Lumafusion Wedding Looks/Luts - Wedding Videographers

Are you a wedding videographer? And have you been hunting for that perfect wedding look for your wedding shoots? Well, we've got 6 brand new LUTs for Lumafusion. Hey there, welcome to the video. I'm Mark Brown from Editor's Keys, and today I'm super proud to announce our 3rd LUT pack. We got such a good response from our Cinematic Pro LUT pack that we thought we would create another pack specific to your job as a wedding videographer. We know that shooting a wedding can be a super hard task, and when you get that footage back, you want to get it out to your client as soon as possible. So we've created these 6 amazing LUTs that you can throw onto any wedding footage and it will make it look absolutely incredible. So that will be one less thing on your mind. So check out these LUTs.
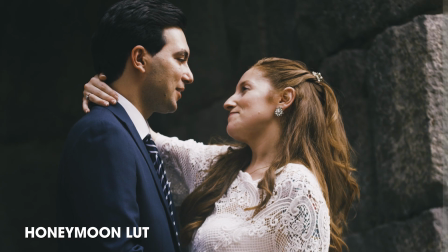(0:46)
The Honeymoon LUT is a grey designed to give your wedding a soft yet bold and punchy vibe, with tints of green to create that feeling of adventure.
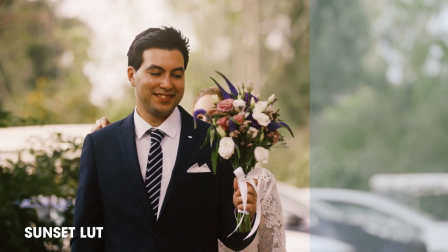(0:56)
Sunset is a LUT specifically made to emphasize a warm and nice feeling to all of your wedding shots.
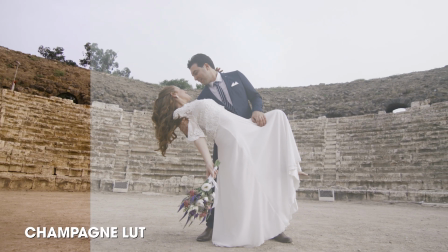(1:02)
The Champagne LUT is a LUT specifically designed to add nice contrast and warmth to all of your wedding shots.
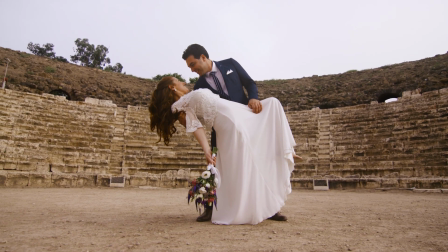(1:09)
There's a little hint of purple to give you a nice, rich feeling.
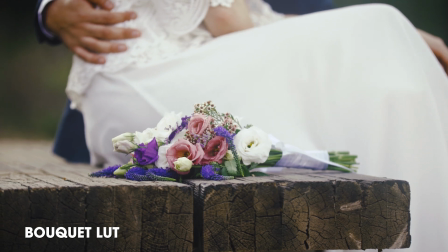(1:13)
The Bouquet LUT is a LUT specifically designed to soften out your shots with a nice, dreamy look to create a euphoric feeling throughout your shots.
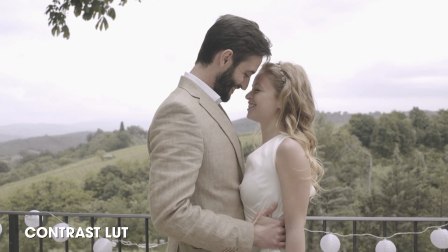(1:23)
The Contrast LUT is specifically made to add more depth to your shadows and contrast,
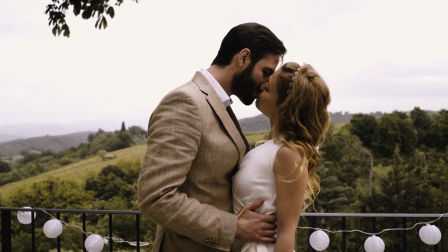(1:28)
whilst also adding glow to your highlights, making your shot really stand out.
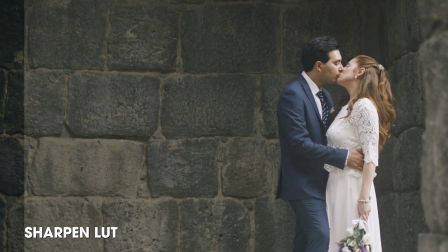(1:32)
The Sharpen LUT has been specifically made to add more sharpness to all of your shots that you think may need it, as well as a boost of saturation and contrast. So now I'm going to show you where you can download these LUTs and how you can install them.
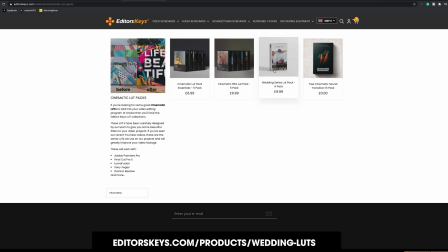(1:46)
So first of all, you need to visit the Editor's Keys website, and I'll put a link here in the video and in the description to take you straight to the Wedding LUTs page.
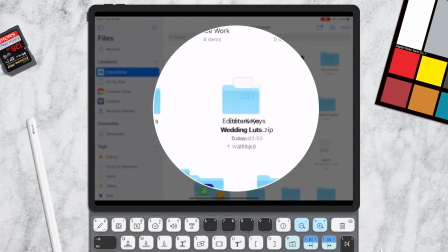(1:54)
So once you've downloaded the folder to your iPad, make sure you click the zipped file to unzip it first.
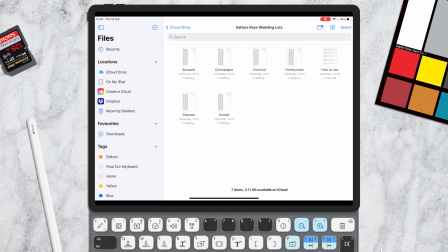(2:01)
This will make the files readable within Lumafusion.
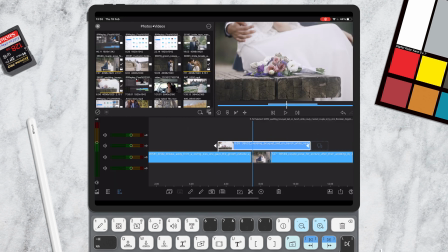(2:04)
Okay, so now we're in Lumafusion, and what you need to do first is go into Color and Effects.
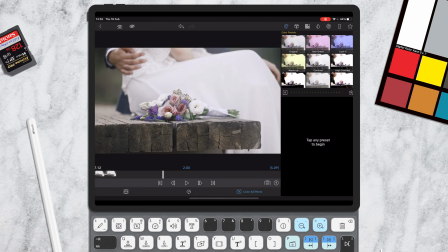(2:10)
So what you do is double click on a clip or tap number 5 on your keyboard. Now, for each clip, you'll want to make sure it's balanced and kind of white balanced first. So just make some adjustments to your clip and get it looking just right.
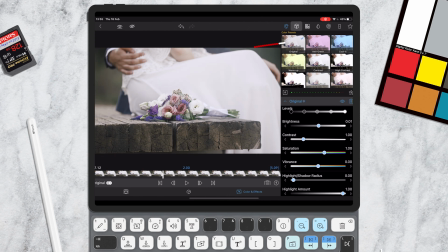(2:24)
Once you're happy with your clip, to actually import the LUT, all you need to do is click on the little box icon at the top here.
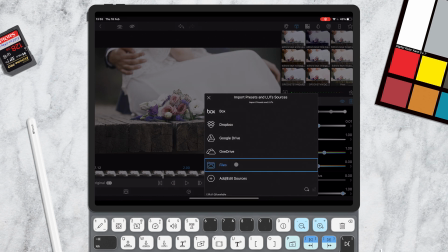(2:31)
Then go onto the import button and then locate where you've downloaded the unzipped LUTs.
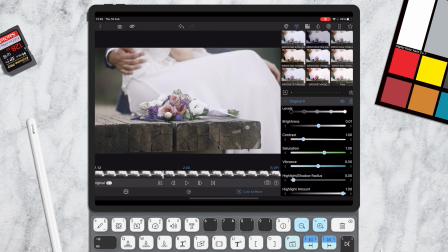(2:38)
Then to import, simply select the LUT or LUTs you'd like to import. I've imported the Bouquet LUT, and after a second, you can see it's instantly available. Simply tap the LUT to activate it, and you can adjust the blend mode to get it looking exactly how you want.
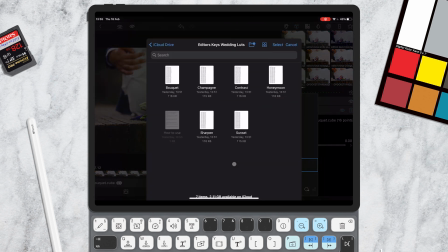(2:54)
So that looks pretty good. Now I'm gonna try a second LUT. So let's import another LUT.
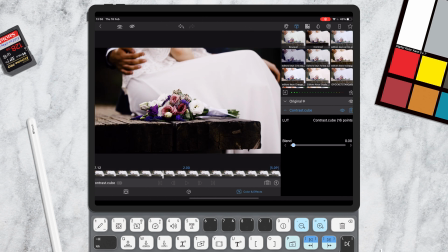(3:00)
Let's try the contrast, really punch the contrast in this shot. So I'm gonna pull this blend slider down and get it looking just perfect.
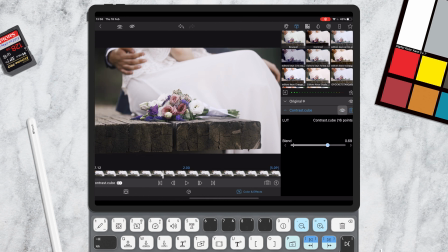(3:10)
And there we go, I think that's looking pretty sweet. So that's how you download and install the LUTs in Lumafusion. We really hope you enjoy using these new wedding LUTs. Let us know in the comments section below if you've purchased yours or if you're already using them. We'd love to hear from you. And don't forget to check out our other tutorials on the channel, as well as our other LUT collections. Thanks for watching, and I'll see you in the next video.